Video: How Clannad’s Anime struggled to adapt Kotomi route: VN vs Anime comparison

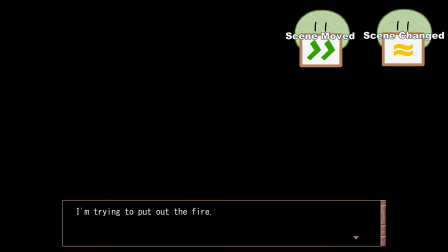You have the option to have Okazuki read alongside her, but he gives up and falls asleep regardless, getting vague childhood flashbacks to Kotomi's house on fire that the anime does eventually adapt, but again lessens the foreshadowing value of by pushing it back until far later in the route.
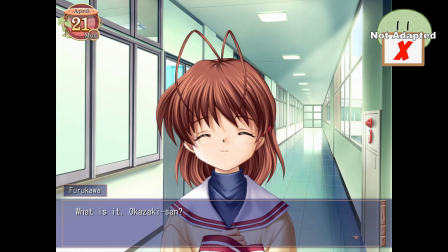Upon returning to school the next day, the end Okazuki begins to execute on a plan to catch back up with the anime, grabbing Nagisa before class and telling her to go to the drama club after school.
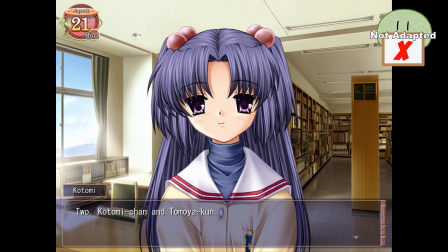He then eats lunch with Kotomi, who brought enough food for two to spite Okazuki fulfilling his promise of bringing cafeteria bread, with Kotomi continuing to insist they split both her food and the bread equally. Now caught up with the anime, Okazuki brings Kotomi to the drama club room after school, where Nagisa soon enters.
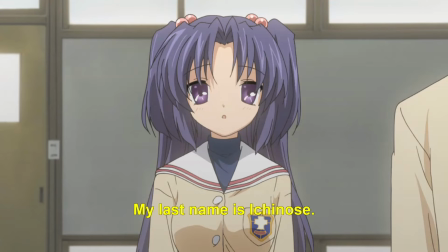In both versions, we get a god-tier Nagisa moment where socially awkward Kotomi can only introduce herself by listing out each of her characteristics and favorite things one by one,
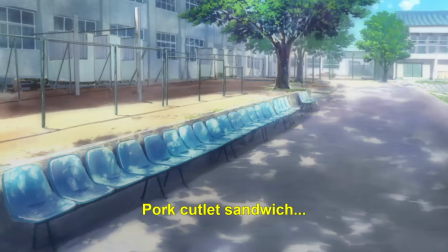a pattern Nagisa immediately identifies and responds in turn with zero hesitation.
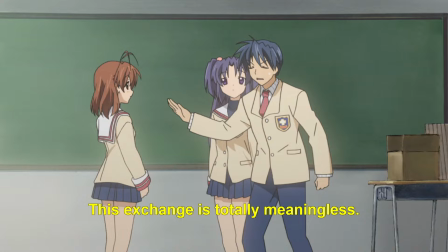Okazuki cuts this back and forth short, before he has to forcefully remind Nagisa she should be attempting to recruit Kotomi, a motivation the VN briefly uses here as well.
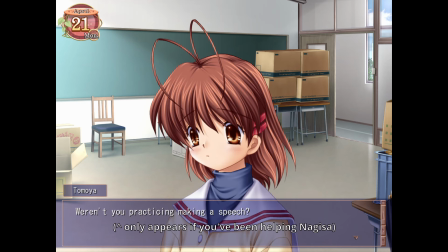In both versions, Okazuki can also reference back to Nagisa's recruitment speech he helped her practice, which is a cool way to help bridge the plotlines.
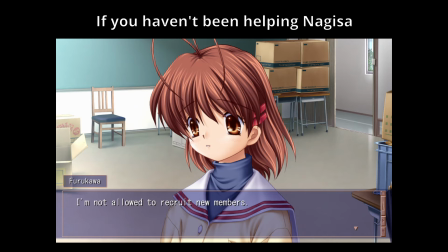Nagisa also catches Okazuki up on the drama club's progress in the VN, which differs to opinion when you ditched her for Kotomi. This can range from Nagisa having to explain the entire context of the drama club being shut down and her attempting to revive it, to just telling Okazuki about the club posters being taken down.
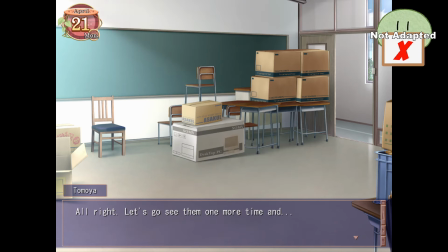Even in the prior case, where Okazuki has only talked with Nagisa twice, he makes a rare VN nice guy move and is about to confront the student council before Nagisa stops him,
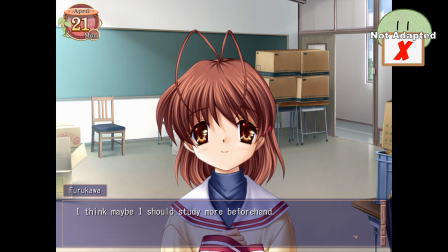saying she needs more practice anyways before the club can be reinstated. Okazuki notices a confidence in her voice that wasn't there before and relents to leave the matter to her. As a side note, Nagisa's characterization here is a VN-only gem, and it's cool to see the two of them interacting in this route as just friends without the romantic undercurrent.
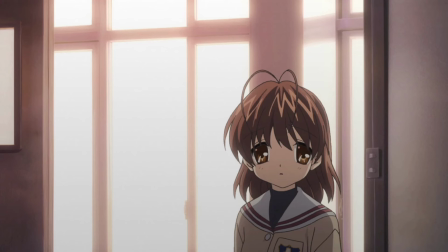We see that Nagisa was able to overcome her disappointment towards the drama club's closure and start taking steps towards rebuilding it even without Okazuki's constant help, and there's an admirable strength to her lonesome perseverance,
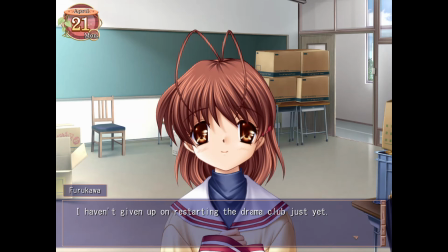even if it's ultimately futile in this timeline. It's an interesting perspective only possible due to the VN's multiple timelines, and it's refreshing to see Nagisa wouldn't have been totally helpless without Okazuki's constant support.
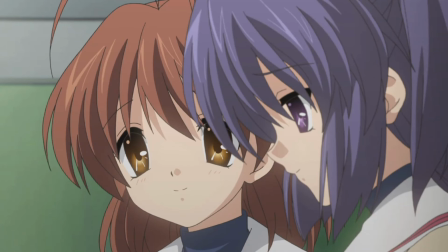But despite Kotomi turning down Nagisa's invitation, the two bond, especially after Kotomi sees a recruitment poster and expresses that she also likes Sadango Daikazuku.
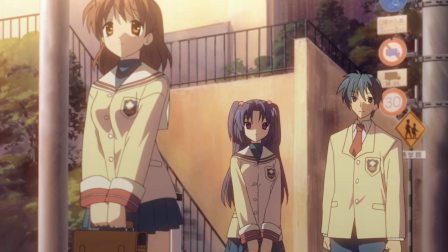Okazuki then walks home with Kotomi in both versions, a somewhat weird moment in the anime due to his existing relationship with Nagisa, whereupon Kotomi hits Okazuki with the big question, is Nagisa his lover?
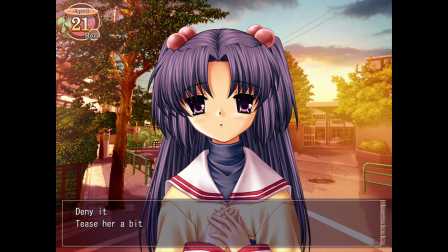Vian Okazuki notes it's a surprisingly mature question despite Kotomi's otherwise unaware personality, and you have the option to tease her about it, but in both versions Okazuki ultimately denies the accusation.
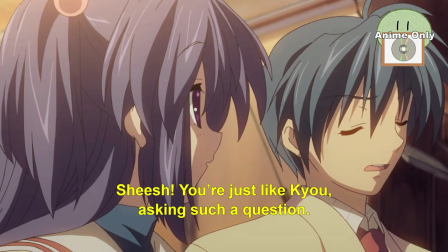Anime Okazuki additionally comments she's acting just like Kyoto did earlier, a nice setup for her upcoming reintroduction into Kotomi-ro.
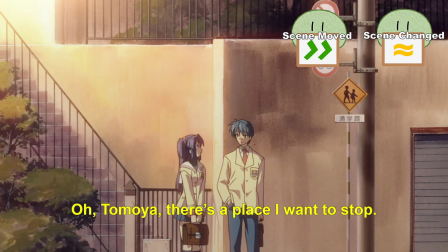In the anime, Kotomi then mentions wanting to stop by a bookstore on the way home, and we get a much abridged version of their VN visit.
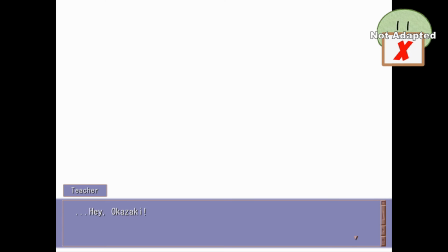The next day in the VN, Okazuki dishes class to meet Kotomi but is caught by a teacher this time and forced to run for it.
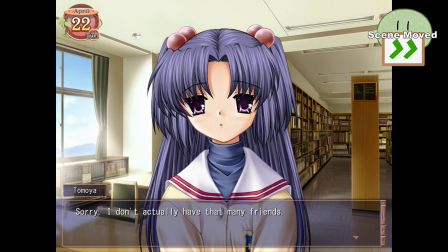During lunch, Okazuki discusses a plan to help Kotomi make 100 friends, a seemingly common ambition in Japan, and helps her practice her comedy routine.
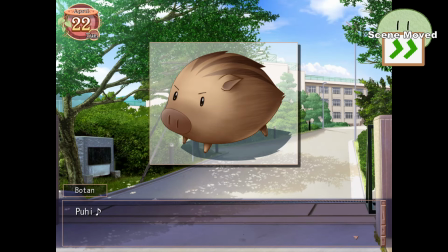Botan then reappears at school. An occurrence common to multiple routes will break down when the anime gets to it, which in this case is used to transition to Okazuki introducing Kyo to Kotomi as a potential new friend.
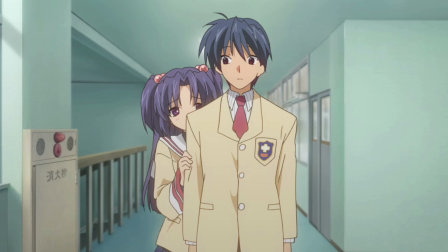This is also where the anime picks back up, with our resident recluse understandably frightened by Kyo in both versions, shivering and asking if she's a bully after witnessing her demeanor towards Okazuki.
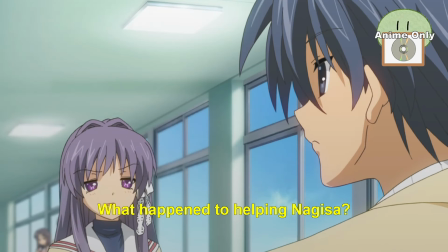The anime also adds Kyo rightfully calling Okazuki out for ditching Nagus in the drama club to help this random girl, as well as complaining under her breath that a new rival has appeared.
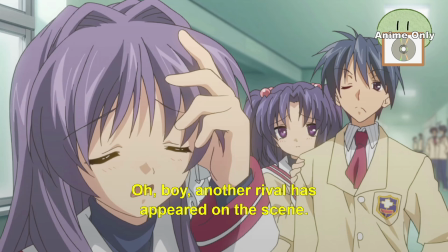She then goes off on Okazuki in both versions about how you can't force friendships, but introduces herself to Kotomi as she leaves.
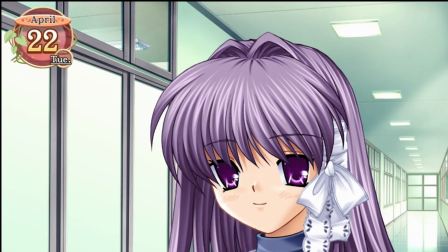In proper montage format, the anime skips right to their friendship attempt with Rho, but the VN of course is a couple days in between, including the next day where Kotomi is suspiciously absent after school,
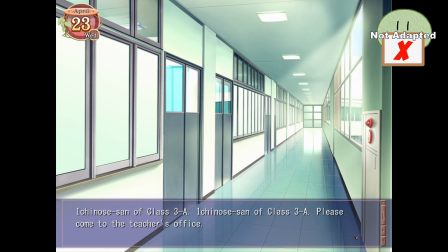even after a school announcement calls her to the office. This is such a major moment in the route I'd gasp at myself into remembering it in the anime as well, but nope.
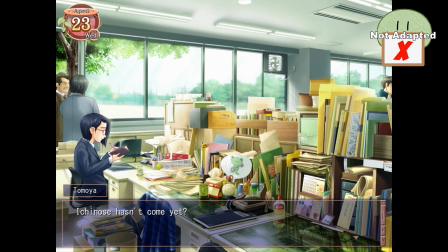VN Okazuki eventually goes to the office, where a teacher explains Kotomi never showed up and that a similar scenario has occurred a couple times in the past, before Okazuki bullies Sunohara and they go home.
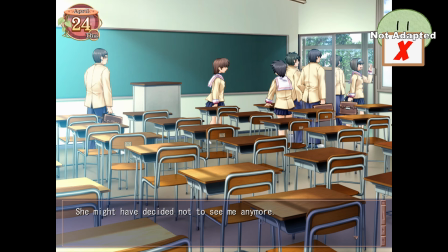The next day in the VN, Okazuki finds himself under the watchful gaze of his teacher, preventing him from skipping and causing him to worry about whether Kotomi's okay,
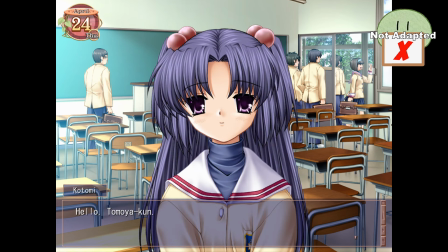only for Kotomi herself to break through his thoughts and apologize for missing their meeting yesterday, but suspiciously gives no explanation as to why she didn't show up.
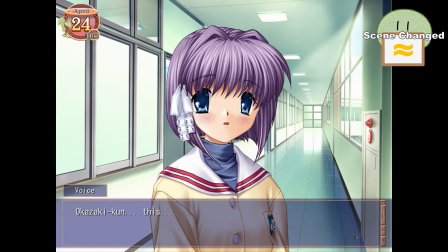Ryo then chooses herself as their friendship target for the day as she chases Okazuki down to return his bag, which he'd apparently forgotten when he left with Kotomi.
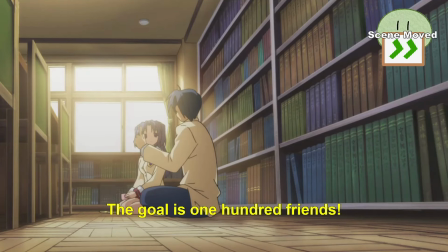The anime instead only has a quick interlude in the library between Kyo and Ryo's meetings, where they discuss Kotomi's comedy routine in a moment taken from right before the friendship attempts started in the VN.
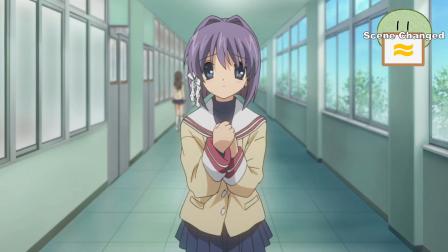Ryo's scene also has some interesting changes. In both cases, her and Kotomi stand silently, neither making a move.